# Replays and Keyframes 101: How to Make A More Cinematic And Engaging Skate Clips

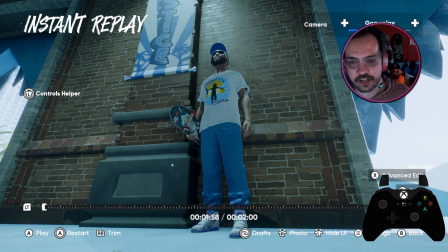[0:00]
I'll show you guys some tricks with clipping while we're here too.
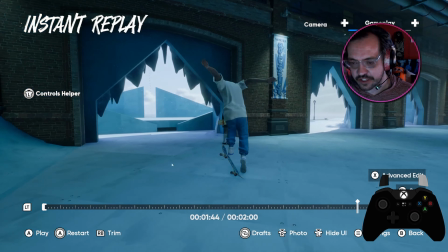[0:04]
So let's pick the end of the clip first. That's the first thing that I'd recommend is you pick the end of where your clip goes. So that's going to be the
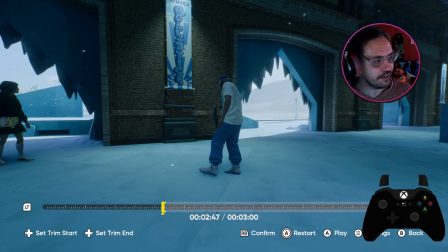[0:10]
end. So maybe when he pops his board in his hand. So you do your end, then go in reverse, and just follow yourself back to the beginning of the clip.
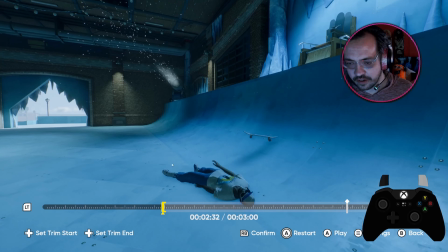[0:18]
Make sure everything looks like you want it to look. So that's probably, the beginning's going to be after
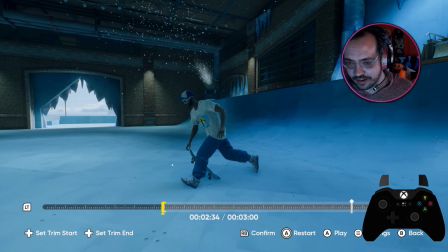[0:23]
this. Okay, so right there, that's probably the beginning. Right? Like that's sick when he's throwing down his board.
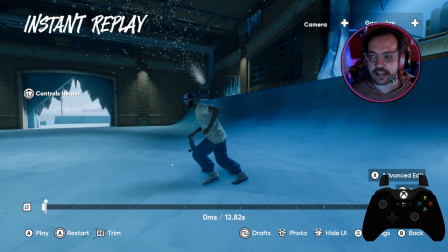[0:28]
Okay, so now we have the beginning and the end. Then the next thing that I do is you change it from gameplay to board.
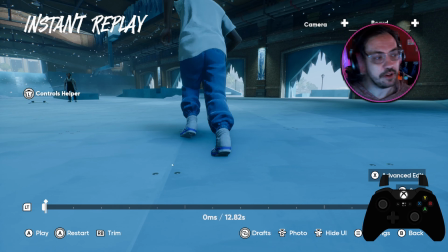[0:35]
And I know that sounds wild, but you're going to see why here in a minute. And what I'm specifically doing right now is setting it up so that you can make it look like a skateboarder who's filming with a fisheye lens on their camera. So the cameraman becomes the filmer in this case with how we're doing it.
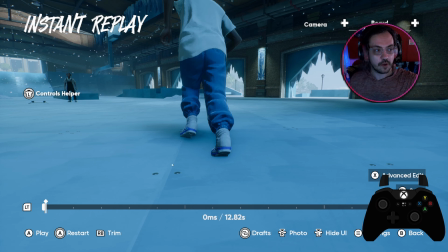[0:53]
And it doesn't really matter what side you're on the skater with, because a filmer who's filming on their board will film from any angle, from front, back, even moving around during the shot. You're kind of doing like a moving low drone shot, but the drone in this case would be your filmer.
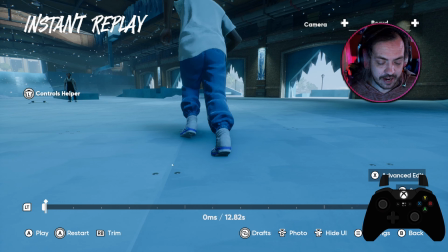[1:07]
Okay? And there's some really important settings when you're doing that actually. So let's check it out. So for this clip, because we got the one-footed thing, we definitely want to put focus on the board. And I mean, maybe sometimes you'd put focus elsewhere.
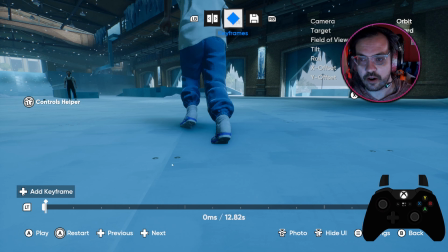[1:20]
We already did that. So when you get into this screen, which is the advanced screen, you're going to go to field of view and turn it to 90 and confirm that.
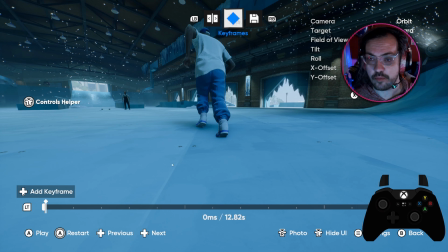[1:30]
And then you are not going to mess with that inside of your keyframes. You're going to keep it on orbit board 90, okay? But then you want to, oh, sorry, I just literally said that and then adjusted it.
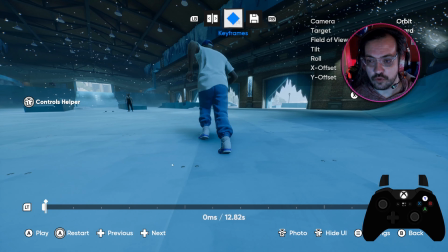[1:42]
But then what you want to do is move the camera holding the Y button and then kind of center it where you want.
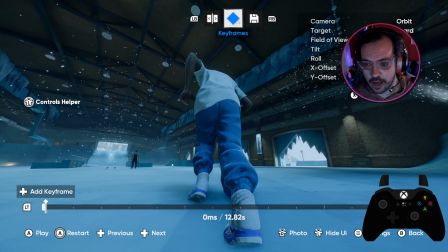[1:50]
But the tilt up is the most important part.
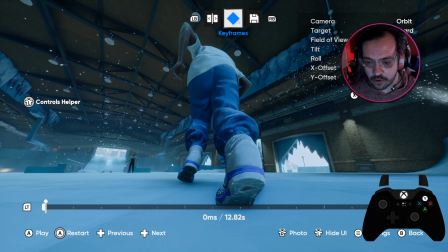[1:54]
So get close to the skater, down to the ground, like low as possible, without going, you don't want to clip through.
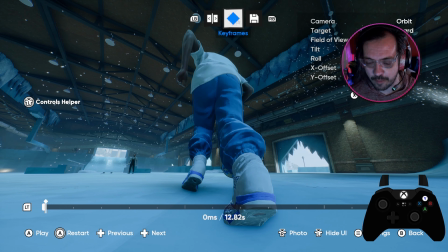[2:00]
If you clip through anywhere, we got to fix that. That's a problem. But getting low to the ground like this looks amazing. Now, I'm doing this at the beginning of the clip, but I'm also going to do a trick at the end of the clip that I'll show you is very important to make like a looping clip.
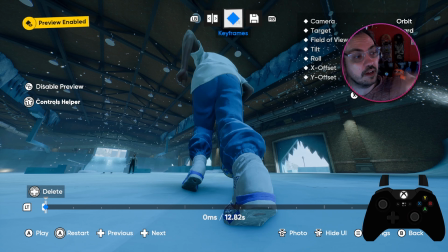[2:13]
We're going to make this clip loop so that you could upload it to social media and it will seamlessly back-to-back play without any cuts. The cut will be at the beginning and end. So, and I'm going to show you how to design that. Okay, so we can progress a little bit.
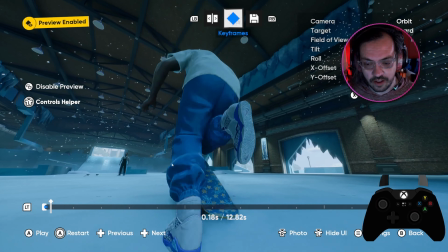[2:29]
As you can see, it's right in his shoe, which looks cool as hell, right? Like having it right up in there.
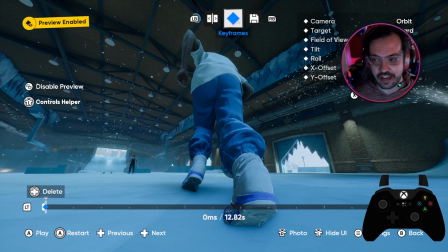[2:35]
You're getting so much action on screen, which it's fun for the eyes. And again, with the fisheye lens, that's really what would be happening in real life.
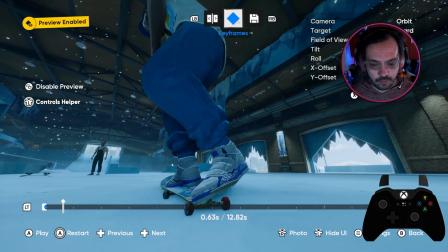[2:42]
So we're going to come in like this. We got the skater there, but see how we kind of lost sight of him?
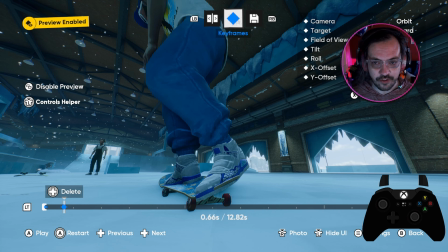[2:48]
So we'll add another keyframe.
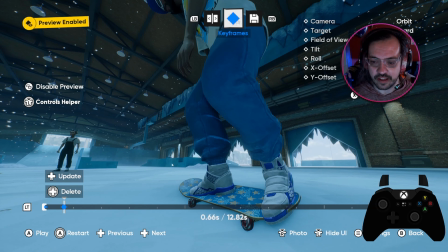[2:49]
And we're going to do the same thing where we just come kind of, maybe we even come around the side of him a little bit like this, like we're going to focus in on the board as he goes for the thing there,
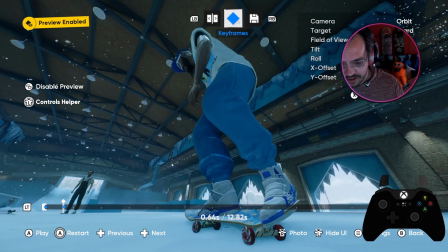[2:57]
right? So boop, boop, comes down, okay? He moves over, push.
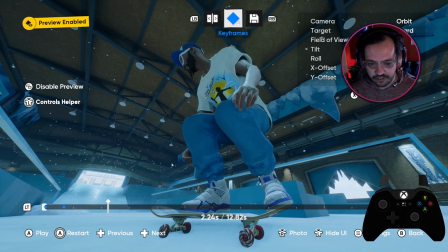[3:06]
Okay, so right here where the pop is probably where I'm going to put my next keyframe. We'll go ahead and leave that one there.
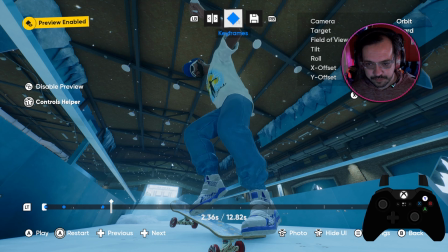[3:11]
But where the pop is, I'm going to actually move. You want to get the most attention possible.
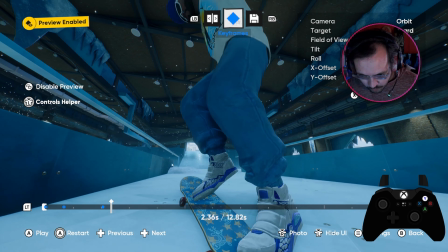[3:18]
So kind of, that's about as tight as it'll let me get.
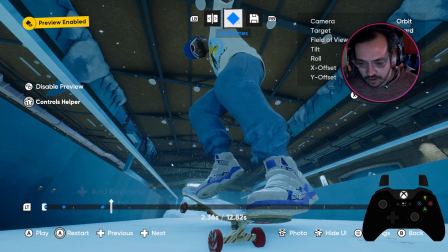[3:25]
And we don't want to go through the floor, but you do want to tilt down if you can.
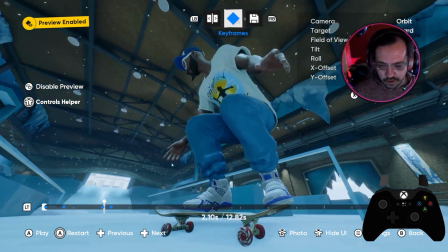[3:31]
Okay, and now this is important. Go back to the previous frame. Make sure nobody goes through the floor or anything right here.
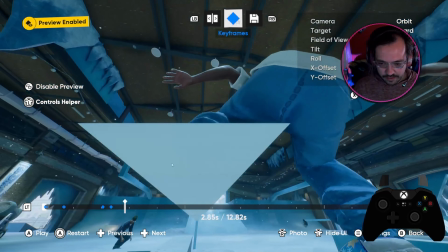[3:37]
Ba-ba. And then, and then there's our flip out.
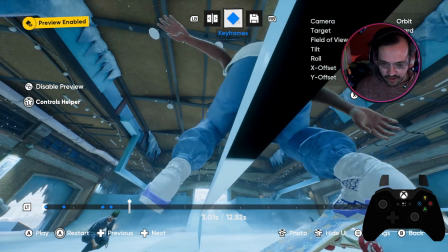[3:43]
But we need, see this action is pretty good, but that's a mess right there.
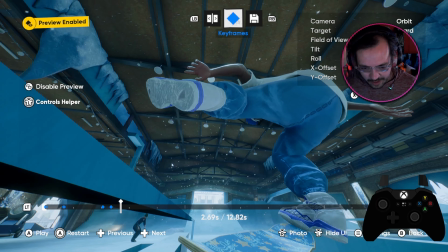[3:48]
We don't want to clip through that. So right here, for example, see we lose the skater anyway.
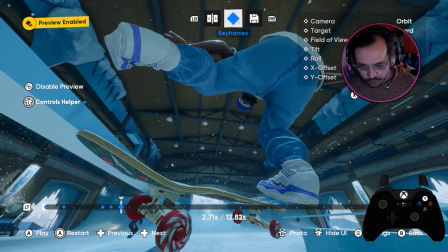[3:56]
So we actually want to add a keyframe, move your camera, get it back into order.
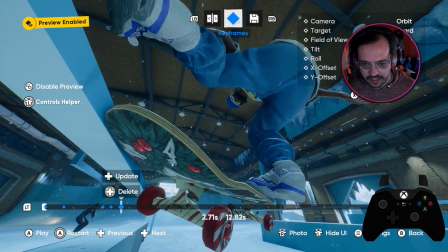[4:01]
It's okay to just slightly adjust it using that Y button that I used before.
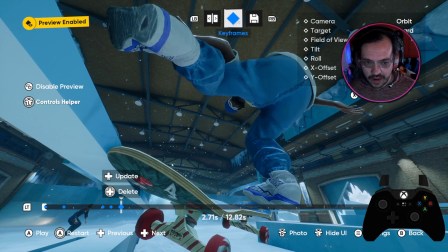[4:06]
Get it under the rail. Remember, this is where the camera's going to go.